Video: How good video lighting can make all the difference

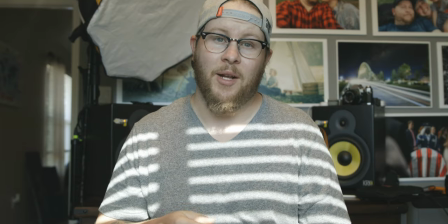What's up guys, let's take your video lighting from this to this.
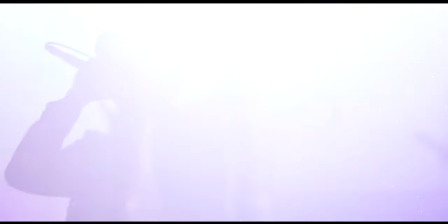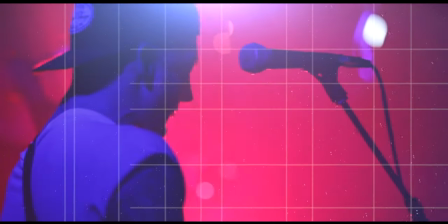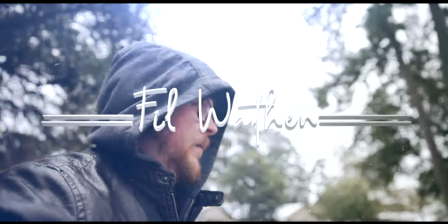Now I'm a firm believer in it's not all about the camera. Yes, the camera is important, but more importantly, how you light your scene is even more important. You can have the best camera in the world, and if your lighting sucks, the whole image is going to suck. If you have a cheap camera and you have incredible lighting, no one's going to know the difference between a High-end camera or a low-end camera So adding in just a little bit of lighting here and there can really spruce up a video or a photo shoot or Some product photography that you may be working on so I'm going to show you how I set up my interview lights and What I use so I'm going to go over the lights that I typically use for say an interview setup right now this is the Aputure 300d Mark 1 and I have a Magmod softbox attached to it just to add a little interest into the back and it it looks really cool it's nice hair light right around me I've got three of the Amaran lights from Aputure they're all diffused and the one directly behind me has a color gel now I'm not using any room lights at the moment I'm not using any of the tungsten colored lights in the room so I have this really big window directly in front me right behind the camera but I have the shade down so that I can control the light because if you're using just natural light you can have clouds come over your exposure changes throughout the day it changes minute by minute actually you know if a cloud flies over a plane flies over directly between you and the Sun and cast a big shadow of where you're filming so controlling the light is always preferable to me now I know this is a lot of money this is a ton of money in lighting so we're going to try to find some ways to help you out and not spend quite as much money or zero money on your next lighting setup so first let's go ahead and turn off all the lights this
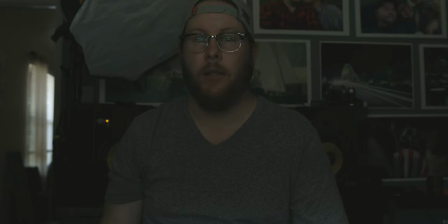is what it looks like with no lights just the window light that's in front of me and a little bit of bleed coming through the shades behind me I've got this kicker light
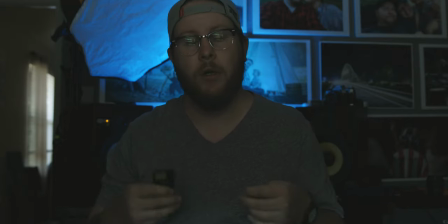this one is just adding a bit of color a bit of mood a bit of interest to the shot so that it's not just a stale perfectly lit up shot next one I have this kicker right behind me it's
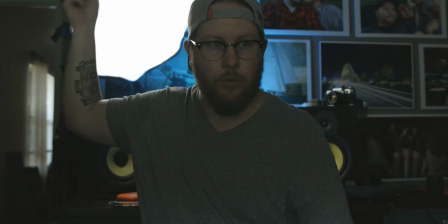helping cut me out from the background it's helping to give me a little bit of a rim light right here across my head
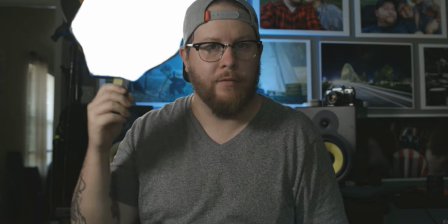next light I've got this sort of a hair light it's kind of filling in the shadows on the side of my face more of a hair light really
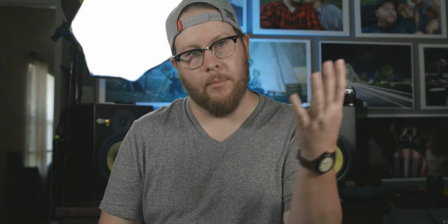and then I have my main key light that's lighting up my face now if you wanted to go for more of a moody look you
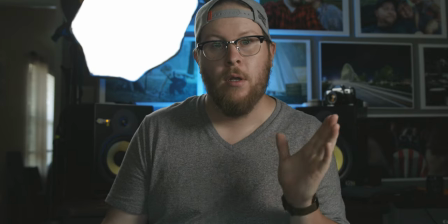could turn off one of the side lights and give you more of a moody feel you know more shadows on one side than the other gives more of a contrast feel to your image so adding color to a scene with gels can change the mood and the feel of what you are shooting. For instance, putting red up can make a scene feel very moody, very dangerous, very tense.
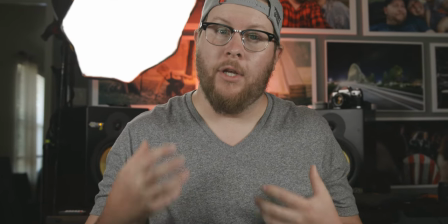So when you have colors like red and orange and it can add some tension to your shot,
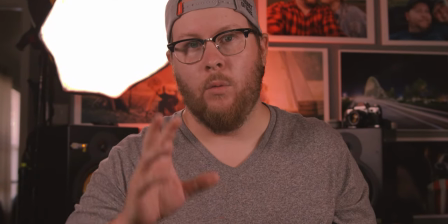it can really drive home that there's something wrong with your main character or your subject that's in frame.
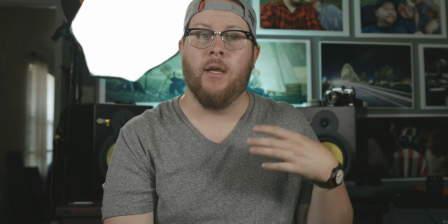Now while colors like teal and blues and purples can also give a feeling of hope and inspiration.
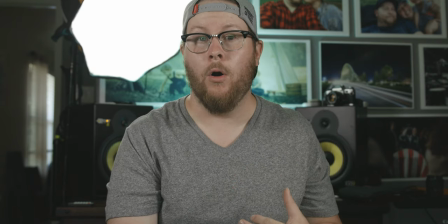They also can give off a feeling of being calm and being very centered.
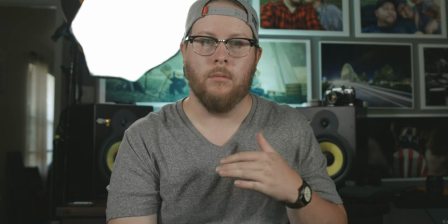So a lot of the times I like to use these colors, purples, blues, light greens, teals, like that for my interview setups.